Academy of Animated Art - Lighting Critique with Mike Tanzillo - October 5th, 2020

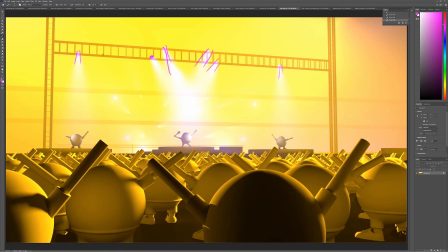(12:26)
But basically I just think you can push more of the haze on there. So like really set, because like right now, like these guys aren't looking that different than those in the foreground, and you should start to see like more of a step up of that.
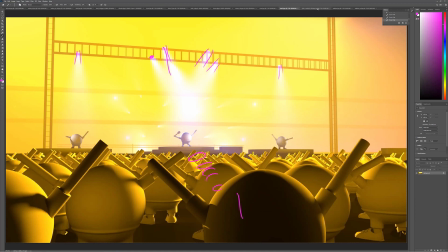(12:42)
So increasing that by like double would really help that out a lot. All right, Tyler.
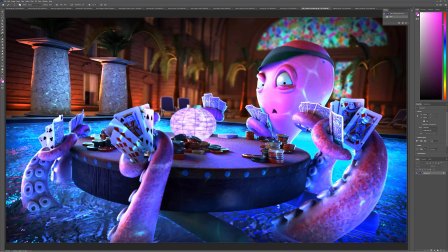(12:49)
Good stuff here. Again, with the poker puss, so when I was looking at this leading up to this, I was just thinking that there was just like a lot going on. And I want to find a way to simplify it and really get us to focus in on the character,
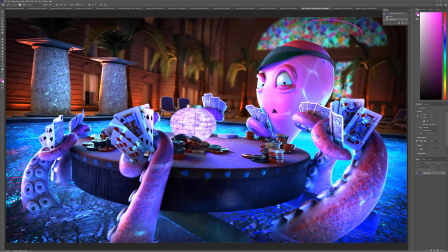(13:06)
because it's like we're getting pulled back in here a little bit. There's just like a lot of small shapes going on. And I almost wonder if we shouldn't allow this further background area to go a little bit darker to get him to read off.
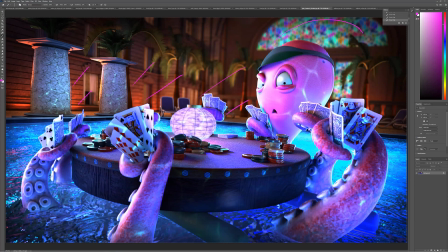(13:18)
And then also to really emphasize up that he's being lit from the underside, because he's getting a lot of light from the top and around the sides. Let's really play off the underlighting on this. And like the way that, this is getting light here and over here and over here.
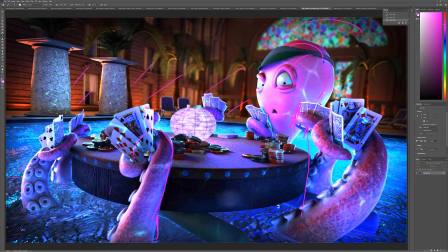(13:33)
Like, let's just play that it's coming like all of this light here can just be, can be taken down, and everything's being more focused on what's coming up from underneath. The caustics are good. I think for the next iteration, let's pull back on those for now, just to, like,
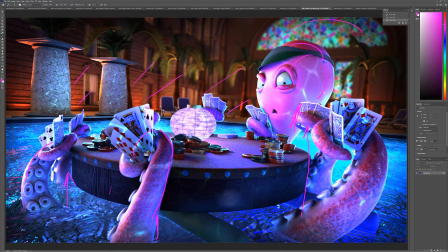(13:51)
we can subtly put those in a little bit, because right now, again, on the face and stuff, it's just adding a lot of visual complexity. And I would almost, like, I would almost try turning this guy off. Just get rid of him for now. Just because it's kind of,
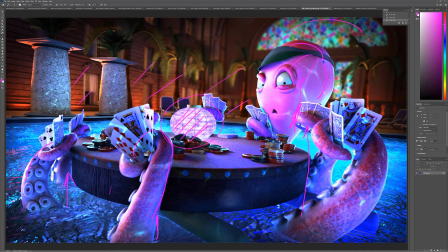(14:14)
it's tough for two reasons. One, it's occupying a good amount of screen space. Two, in order for this to be like a light source, it really needs to be like a lot brighter. Like, we wouldn't see any of these dark, like, noise pattern shapes in it. It would just be like blowing up bright.
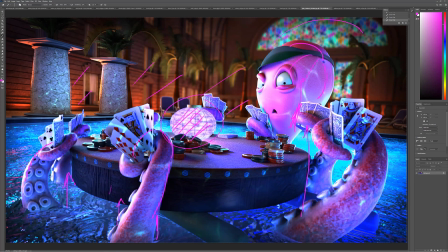(14:31)
Because now, again, it's like now we just have like a lot of competing light sources. With the glow up from underneath, we've got whatever this light source is, and then this guy. So it's just kind of overcomplicating it. Let's just simplify just a touch, and then we'll see the next iteration from there.
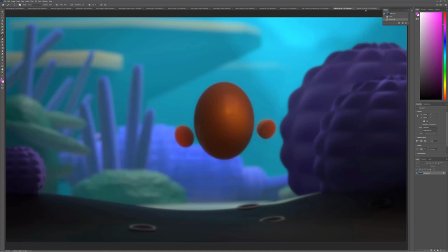(14:47)
William, thank you for posting your reference. I appreciate that. This is a good update. I think that we're in a pretty good spot here.
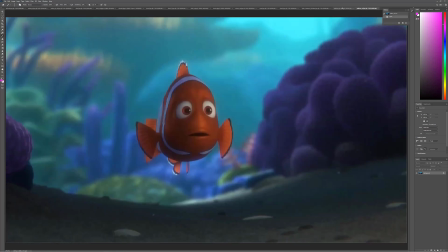(14:56)
I just think the only thing that I would do
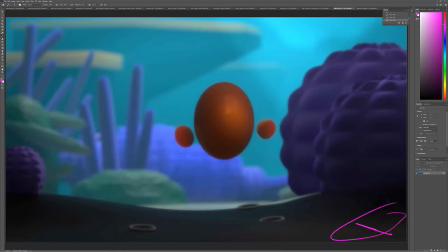(15:03)
just a little bit more brightness down here. So it makes it feel like he's leading into something. That was a terrible arrow. There we go. Leading into something. And that would be a little bit helpful. Also, it feels like overall, it feels a little blurry. And I thought that might be low res, but just to double check, like he feels like he's out of focus.
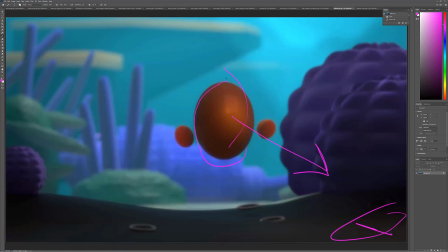(15:21)
So just double check your focal range and make sure that he's crisp and everything else is falling out of focus around it.
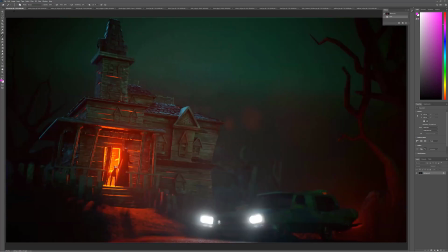(15:27)
But this is a really good job. Alfredo, yes. I should have started with this one. This is our next lighting challenge. Super duper duper cool stuff, man. Really, really fun. I didn't know this guy had a dog. It just makes him scarier now. I love your initial setup.
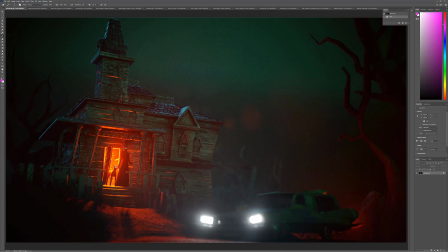(15:49)
I would do a few things. I like the haze of the headlights. I want them to kind of shoot out a little bit more, and that'll create more of like a haze down here, which will allow these dark values to pop up a little bit. I love, like, this is how you do a bright element, by the way, like bright on the edge,
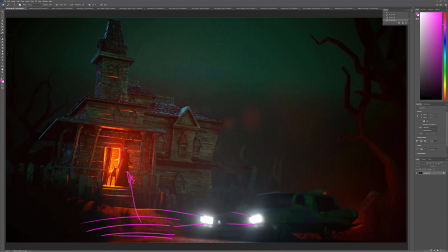(16:08)
like getting flicks of it all over the place, really hitting that rim. That the eyes are still reading really well. The bigger, I would focus on a couple things. One, let's really isolate it to just the porch. Eliminate it from up here, especially all the way up here.
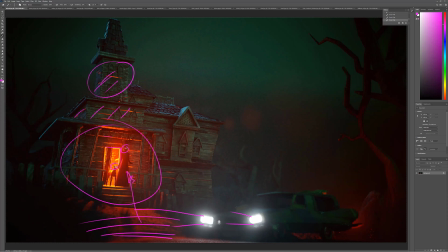(16:25)
I guess, see, but like this is reading as up underneath. I guess it could be like light glowing from the inside, question mark? Not sure.